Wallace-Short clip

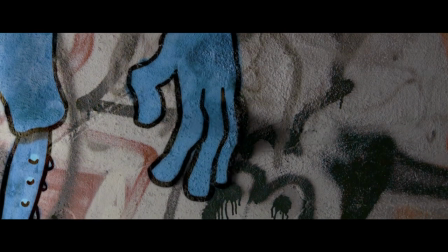When the fingers let go, there's some dust or debris coming off of the wall.
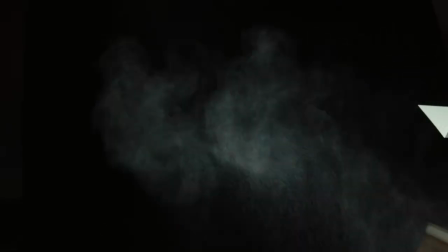That's actually flour that I shot in front of some black cloth, probably from IKEA.
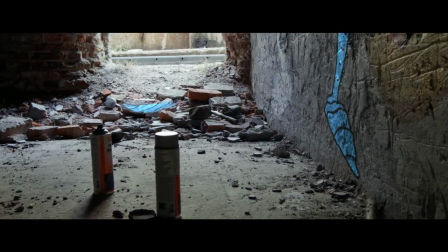When the legs come out, there's more flour puffs added. I animated the individual vertices here as well because I didn't know how
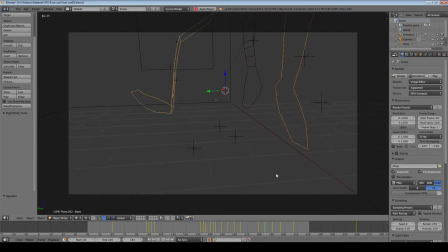to make it look like the legs were sticking to the wall if they use some kind of bone rig,
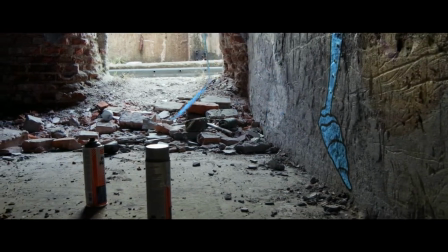which is how you usually animate characters in 3D software. I still have a lot to learn in Blender.
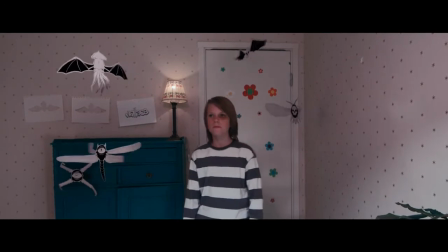Later on, Wallace is in his room with all of his creations. The graffiti creature has fixed his broken hearing aid for him.
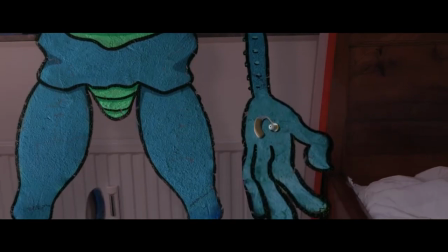The hearing aid here is one of the few actual 3D modeled objects in the film.
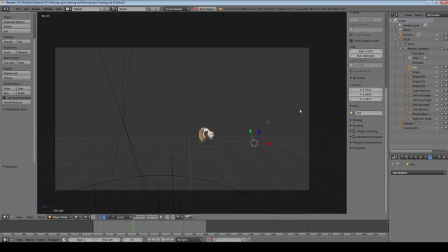I modeled it after the real hearing aid and then projected a photo of it onto the model as a texture.
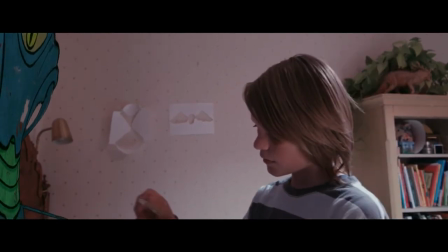When Wallace walks up to the creature, I did a little bit of a shadow cheat to help sell that the monster is in the environment.
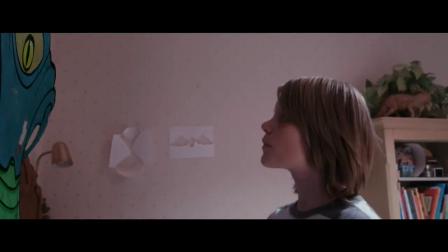You'll notice that as Wallace approaches, there's a shadow of Wallace on the creature.
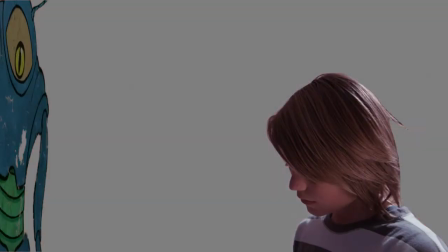I just cut out a copy of Wallace, made it black and blurry, and laid it on top of the monster.
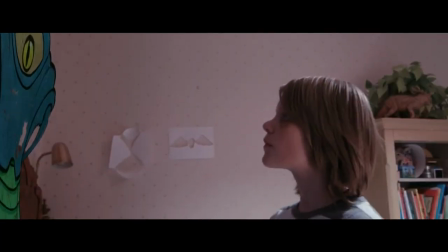It's not a technically accurate shadow in any way, but it moves in sync with Wallace, and it helps sell the illusion that the creature is actually there.
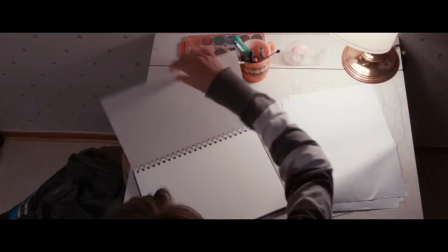When we leave Wallace in his room, it's one of the few times he's actually in front of one of these creatures,
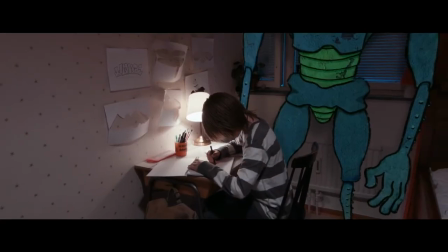since whenever that happens, you have to cut out Wallace so the creature's not in front of him.
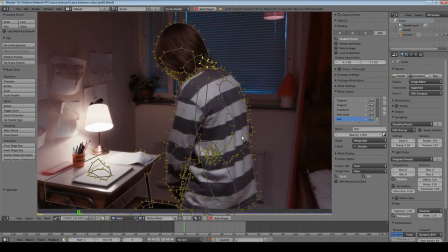Blender has some really good rotoscoping tools, but it's still a pain in the ass to do, so I try to avoid it as much as possible.
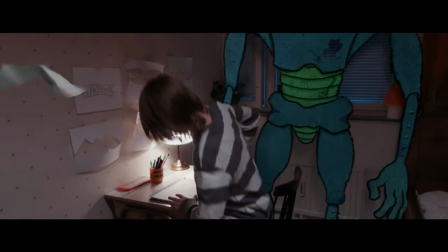There's also some more shadow cheating on the creature here.
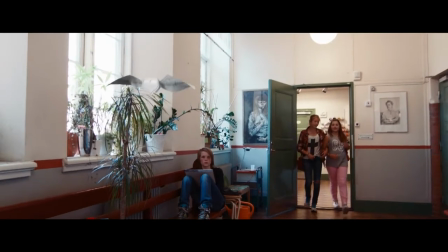This shot of the flying heart creature is probably my least favorite one because it was so hard to integrate into the shot.
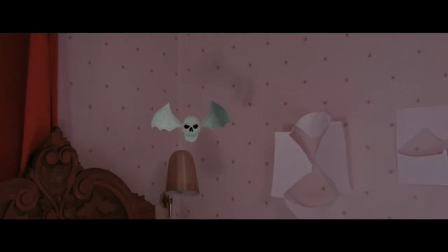When you have a creature sitting on a desk or flying close to a wall, you can have shadows to help sell that it's really there.
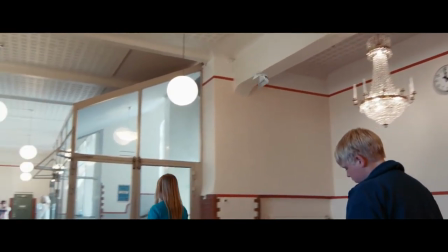But in most of this creature's flight, there's nowhere to cast a shadow, so it can look a bit pasted onto the film.
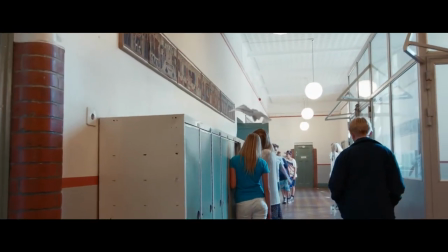As soon as it approaches the locker and we get some shadows, I think it immediately looks a bit better.
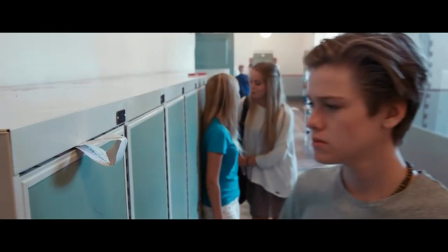And we cut away here so that we can put in a real paper heart creature into the scene.
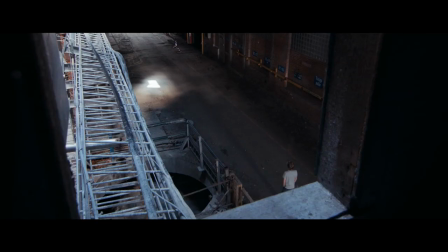Towards the end of the film, there's a lot of shots of the creatures in the factory environment.
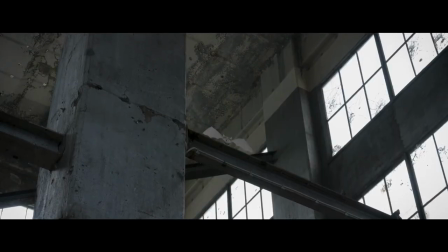There's a lot of still images or locked off shots here that I used a Blam plugin on.
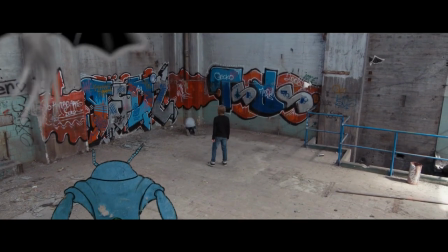In this shot, I was standing on a tall ladder, so I had to go handheld with the camera, which meant that I had to track the shot. But since I tried to hold the camera as still as possible and we don't see any of the creatures in contact with the ground, a simple one-point track in Blender was enough to get a good enough camera move.
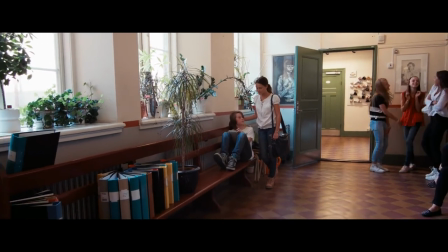So that was some of the visual effects in Wallace. I hope you enjoyed, and go check out Blender.
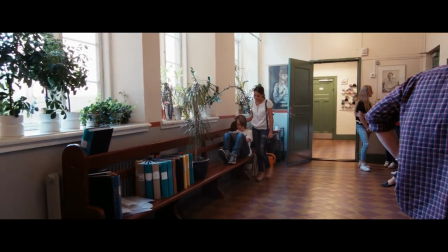It's pretty awesome.